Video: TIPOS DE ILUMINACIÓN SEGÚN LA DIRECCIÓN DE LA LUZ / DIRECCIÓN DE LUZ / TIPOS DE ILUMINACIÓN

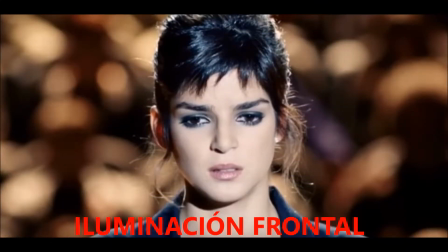Frontal. Es la técnica de iluminación más común. Es la iluminación frontal.
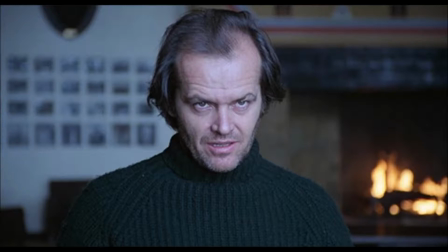La cámara se posiciona mirando al objeto en la misma dirección de la luz y la cámara recibe la luz reflejada del objeto.
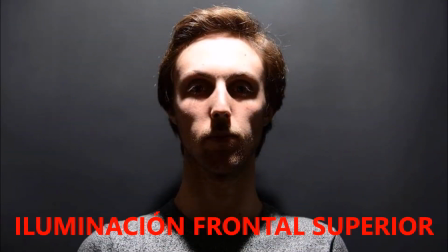Frontal superior. La fuente de la luz se ubica en la misma posición de la cámara, pero inclinada,
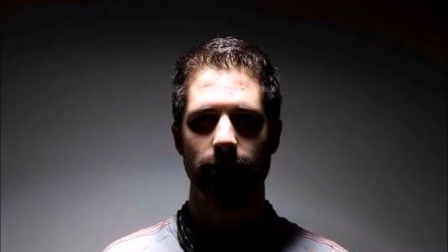desde la parte superior de ésta, produciendo sombras y grandes densas en el sujeto.
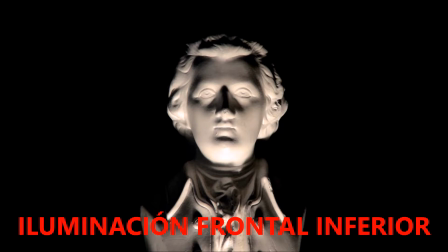Frontal inferior. La fuente se ubica frente al sujeto con una inclinación de 45 grados por debajo. Este tipo de iluminación produce un efecto terrorífico.
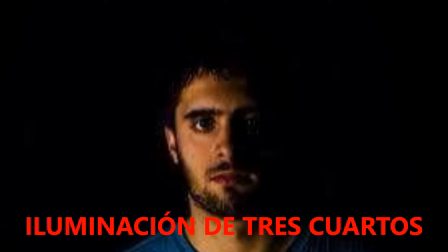A tres cuartos, la fuente de la luz se ubica a 45 grados produciendo la proyección de sombras y volúmenes en los objetos iluminados.
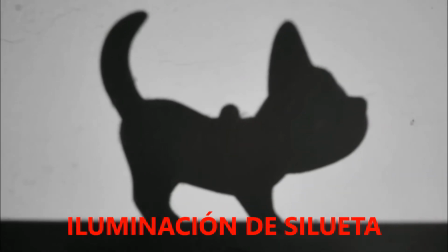De silueta, se ubica en la misma posición de una contraluz,
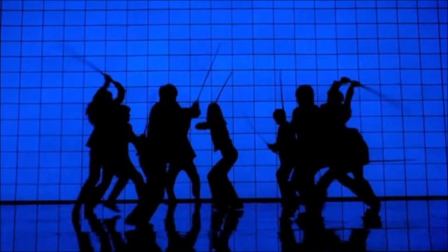pero se proyecta hacia el fondo del personaje, produciendo un corte de silueta a lo iluminado.
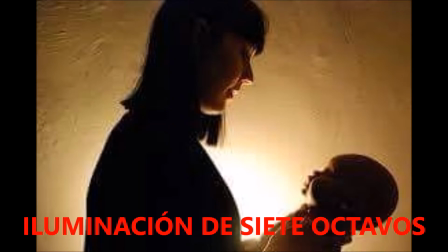De siete octavos, a fuente de iluminación se ubica a 135 grados con respecto a la cámara y a 45 grados de lo iluminado.
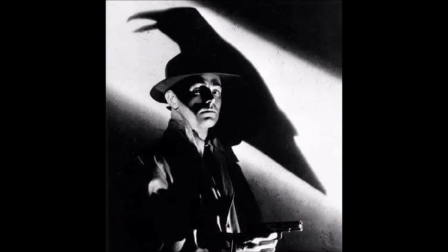Hace difícil reconocer los rasgos del rostro o características del personaje.
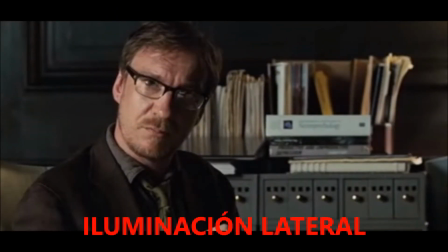lateral se produce desde un lado del objeto con esta iluminación se obtiene
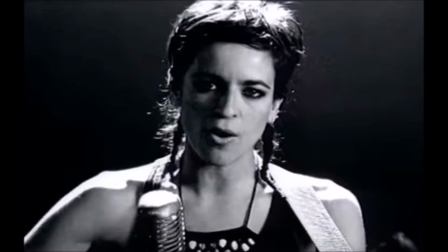imágenes con un costado altamente iluminado y el otro con una marcada sombra a
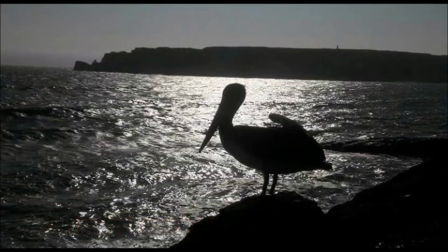contraluz la cámara se encuentra en contra de la fuente de la luz cenital
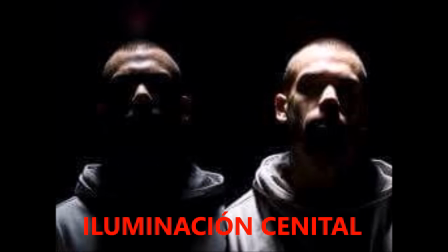la luz se ubica arriba del objeto la imagen que produce presenta zona con iluminación sumamente clara y sombra verticales muy marcadas.